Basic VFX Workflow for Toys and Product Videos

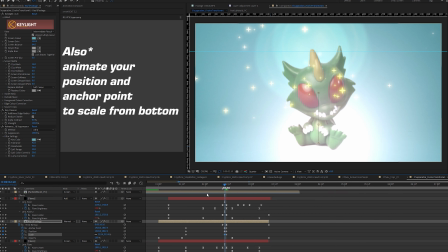[6:53]
And once you do that it will just scale up now you can go into your speed graph and ramp that up so that it
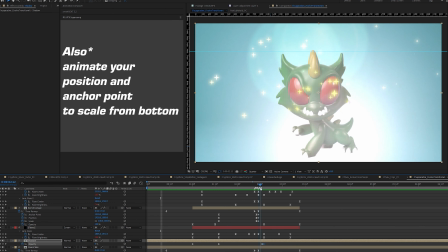[6:59]
looks a little bit more natural and cool and fun and then on the frame where the cut actually happened just set the scale back to 100 and you will be fine now the cut is starting to look pretty good but what you need to do next is blend it more so there's two main effects that i will use between the cut so we're going to make an adjustment layer and put that on top of
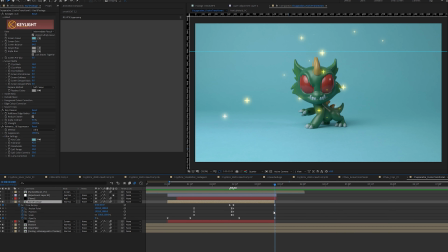[7:22]
the cut and at the center of the cut where that cut actually happens you're going to add a couple effects so first we're going to do an optics
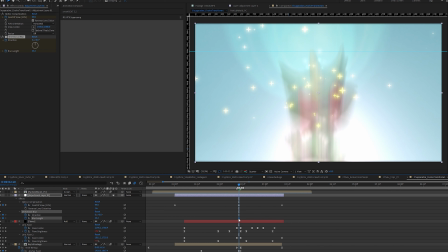[7:30]
compensation that gives like this cool fisheye lens sort of look and that will help give it some transition blending and then you're going to add
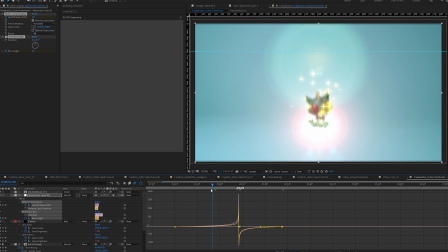[7:37]
a directional blur or a cc fast blur and that will just blur the clips between the two so that when the cut is happening it doesn't look nearly as jarring make
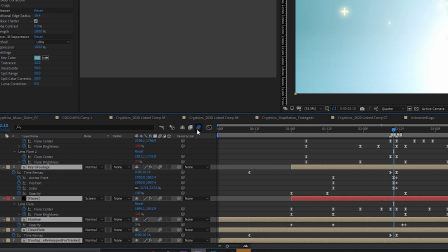[7:51]
sure you turn on motion blur as well because when that figure scales up It'll get some motion blur as well.
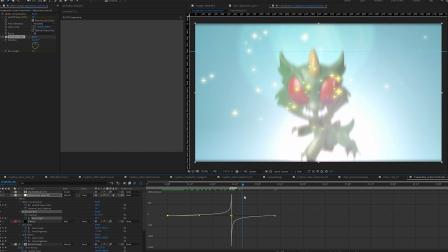[7:56]
And at this point the cut is actually starting to look pretty good What are some other things we can do to make this look better?
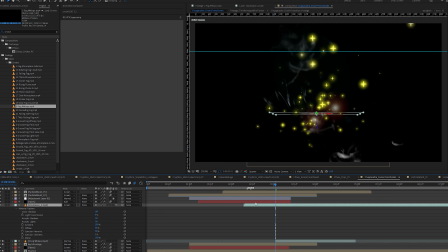[8:02]
Well first, let's add some overlay So I like to add some smoke It helps add some atmosphere to the scene and what you're gonna need
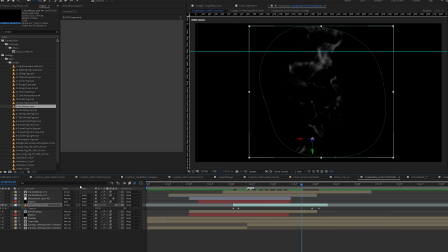[8:09]
to do for that is basically add some smoke layers You can find them online and then set them to 3d layers And that's why we set up that 3d camera before so then when that smoke is coming in it looks as if it blends into the scene.
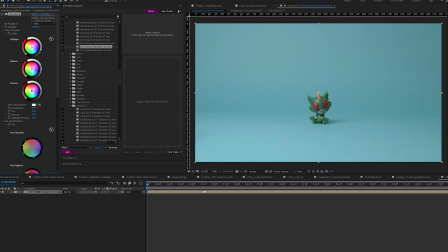[8:23]
After that, let's add some color corrections. So I typically shoot in a flatter profile on my camera.
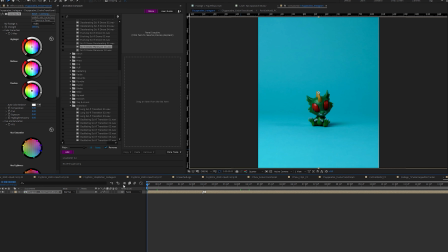[8:28]
So I just bump up the saturation, add some contrast to make it look better. And then at that point, once you're done with the blending, the transitioning and all that fun stuff, your clip is done. You can either post this on Instagram or you can put this together in a much larger piece like I did.
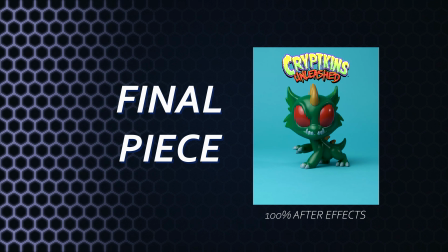and with all of that said that is everything that I wanted to cover in this basic visual effects video for toy videos or product videos I hope you learned something if you did let me know in the comment section down below or feel free to hit me up in the DMs on Instagram at John Jags knee and I'll send you a video message if you have any questions let me know but that's it I want to you know that I just opened up my store on my website, www.johnjagsneed.com, and I am offering my first product for free.
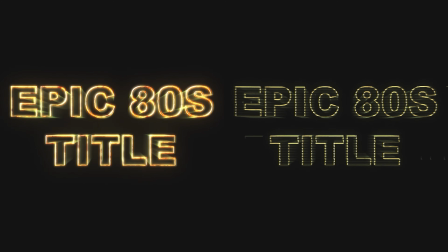[9:24]
It is an epic 80s style title in honor of a wondrous movie coming out. That was a terrible wink. And I hope you enjoy that. It is free right now, so go ahead and check that out if you are interested in some 80s stuff. But that's it, I will leave you with this. Eat one gram of protein per pound of body weight. Have a good day, my friends. Goodbye. Goodbye. Bye.